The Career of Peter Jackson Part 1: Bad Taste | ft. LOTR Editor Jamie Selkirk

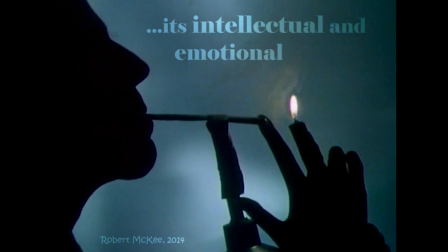505s
Its intellectual and emotional spirit evolves.
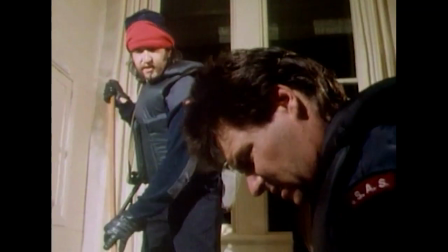509s
Perhaps Jackson had no choice but to reshape or clean up the story through constant obstacles during the shoot.
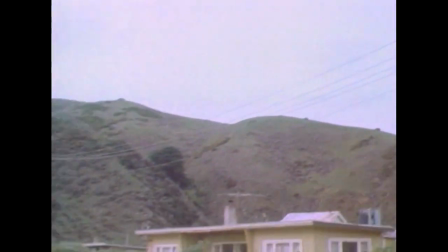516s
Yet it does result in an oddly focused collage of splatter and kiwi quips.
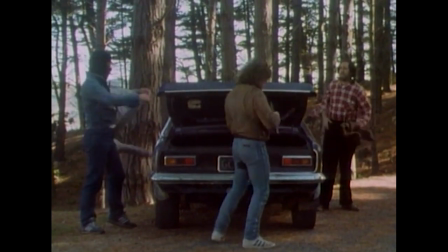522s Don't you forget Oz, we're only authorized to use violence when there's a threat to the planet earth. And the moon.
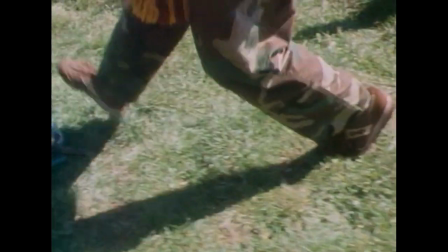528s Yeah, and the moon.
This ability to improvise with new, on set circumstances,
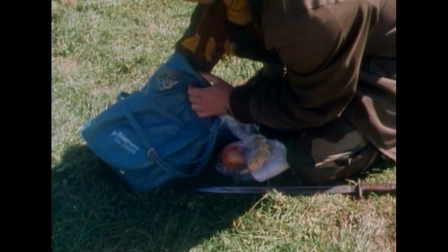535s
and to absorb information from films, replicating them in his own works, is something that we see throughout Jackson's career.
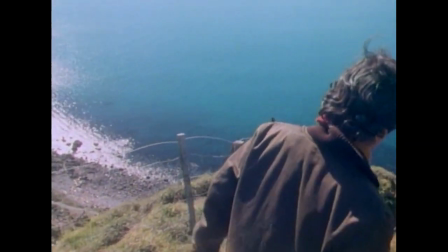543s
For example, here is a scene from Bad Taste involving two characters played respectively by Peter Jackson and Peter Jackson.
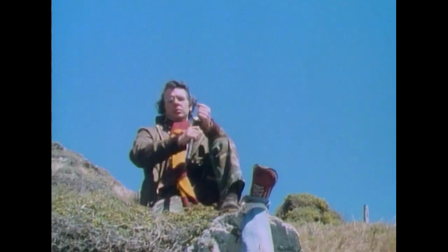550s
The sequence was composed as a shot reverse shot of the two characters fighting, but filmed a year apart,
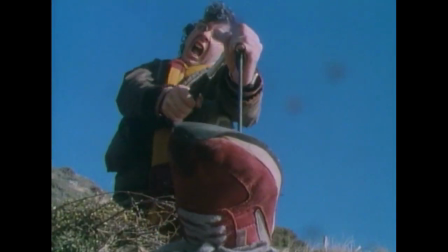557s
yet such is Peter's understanding of film grammar that the illusion is completely successful.
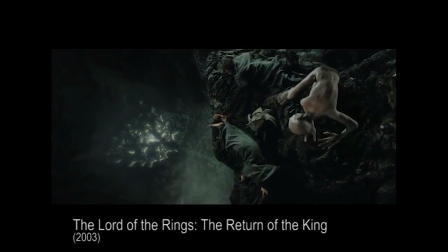563s
We can see Jackson applying this method remarkably well in the Stairs of Serif Ungol sequence in The Lord of the Rings Return of the King,
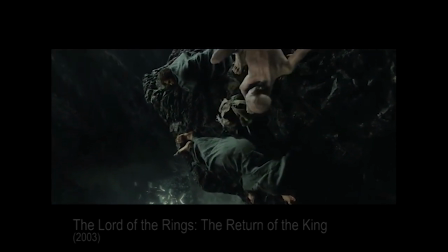572s
where Gollum has manipulated Frodo into sending Sam back home.
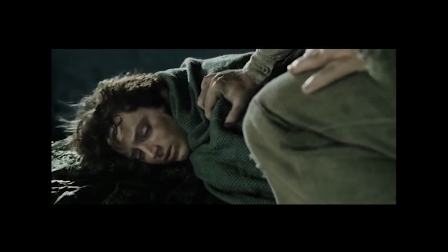577s
This emotionally wrenching scene is filmed on both characters a year apart.
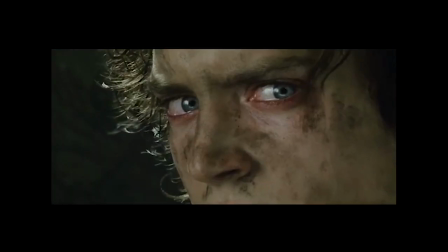582s
And yet, as in the Derek and Robert Kliftov battle in Bad Taste,
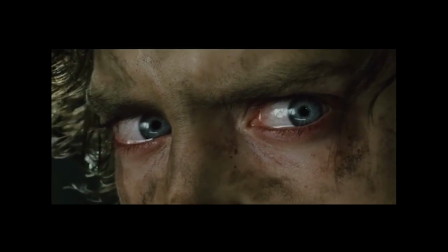587s
the illusion works flawlessly because Jackson demonstrates an acute ability to
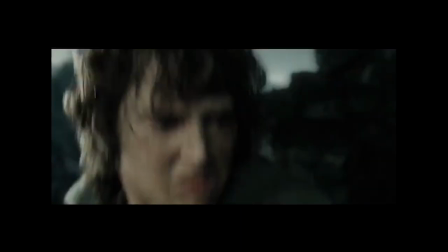592s
capture the same emotional and physical space in a scene consistently.
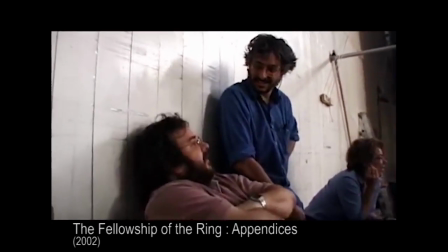599s
This skill has proven useful in developing his directing style, which is said to be reliant on constant script revisions,
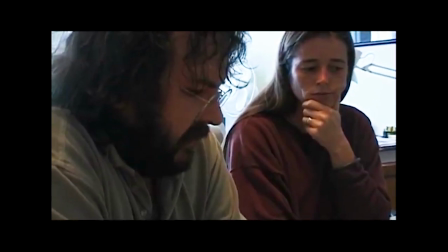607s
improvisations on set and reshoots well into post production to further fine tune his narratives. I've seen enough of Peter's work to know that he's out there and he usually makes the out there stuff work.
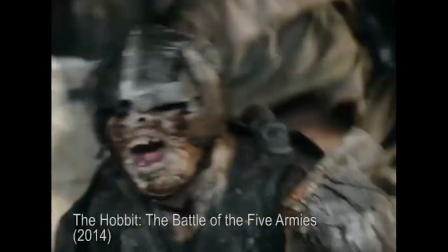623s
Those of you who have seen Jackson's bigger budget extravagantus may notice just how well the action flows together,
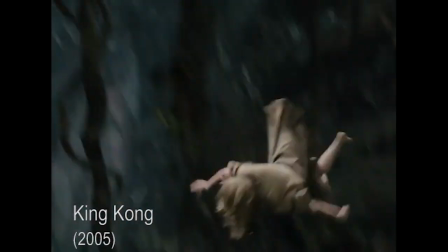631s
especially when it's incorporating so many elements that can go wrong such as complicated set pieces,
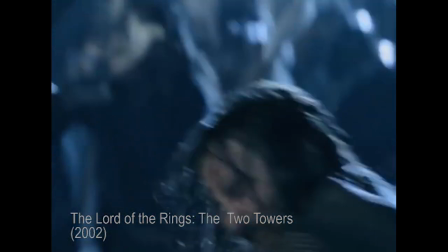638s
hundreds of extras and fusions of CGI and practical special effects all in the same sequence and rolled up in a lovely goo of cinema.
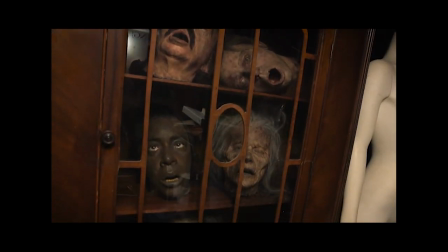647s
In terms of the special effects on Bad Taste,
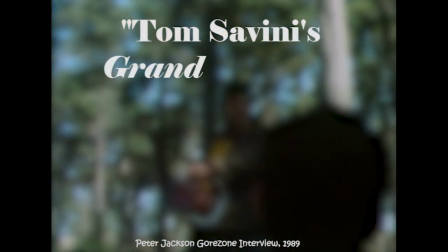650s
Jackson stated in an interview that Tom Savini's Grand Illusions book was my main reference source throughout.
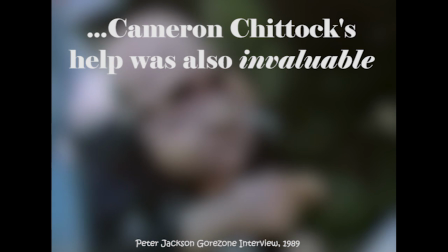658s
Cameron Chittock's help was also invaluable during the last year of production,
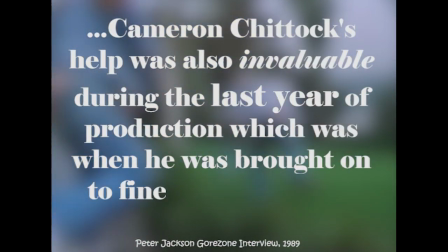662s
which was when he was brought on to fine-tune the alien prosthetics.
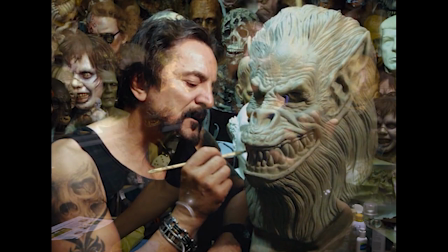667s
Tom Savini is one of the finest makeup artists in cinematic history.
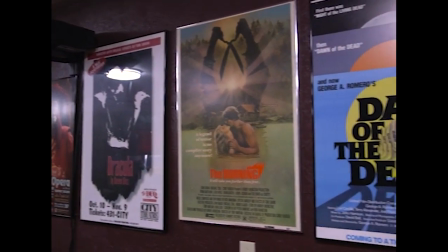672s
He's the wizard overlord of egregious splatter and practical ingenuity.
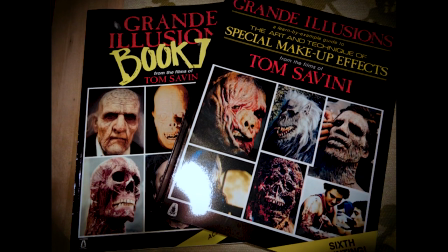677s
So it's not surprising that Jackson lifted many techniques from these bibles for special effects artists.
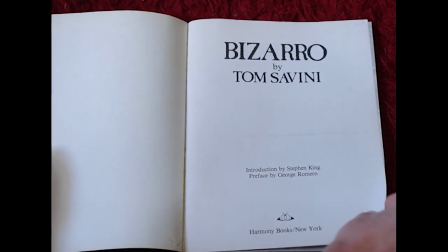683s
Savini's books Bizarro and Grand Illusions reflect many of the same practices that Jackson applied to bad taste.
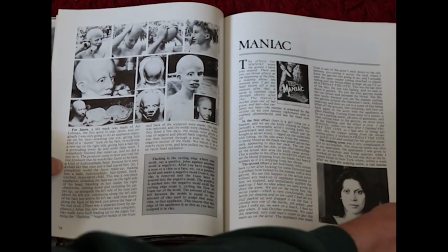692s
For instance, the methods that Jackson employed in producing the prototypes of the alien
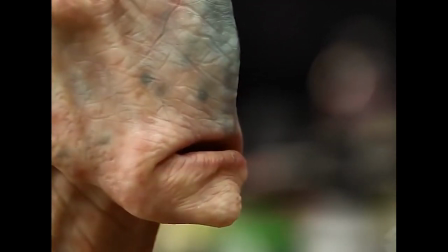697s
masks is a process that he would keep coming back to for his later projects,
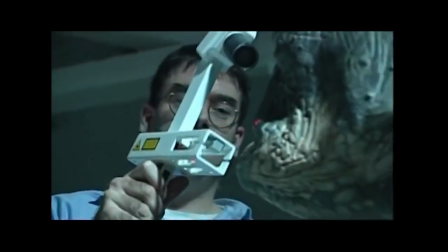702s
and he would expand it digitally with Richard Taylor and Weta Digital.
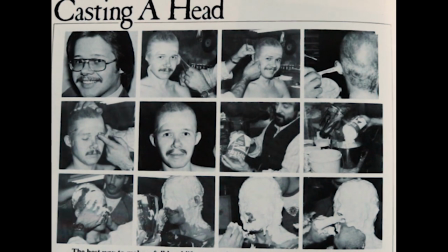707s
First, a plasticine mould would be sculpted to achieve the best and in this case worse proportions.
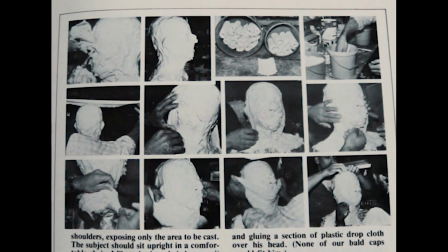715s
Then a plaster of Paris cast had to be set one section at a time for an overall 5 to 6 sections for the best homogenisation.
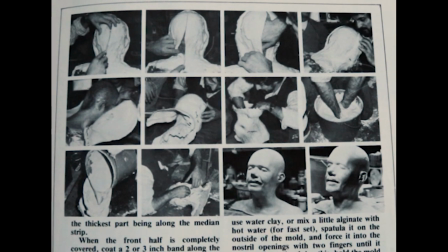724s
Then later covered in foam latex to create the skin tight mask and finally baked in his mother's oven.
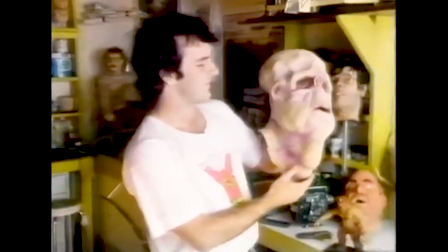732s
This head was, the size of this head was determined by the size of the oven and I managed to get it so that it could
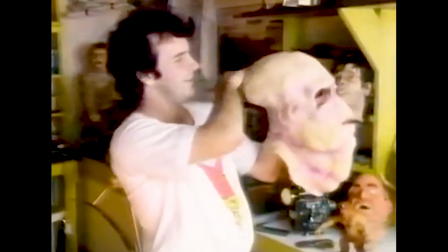738s
just squeeze in with about half an inch to spare which is why he's got quite a flat top on his head.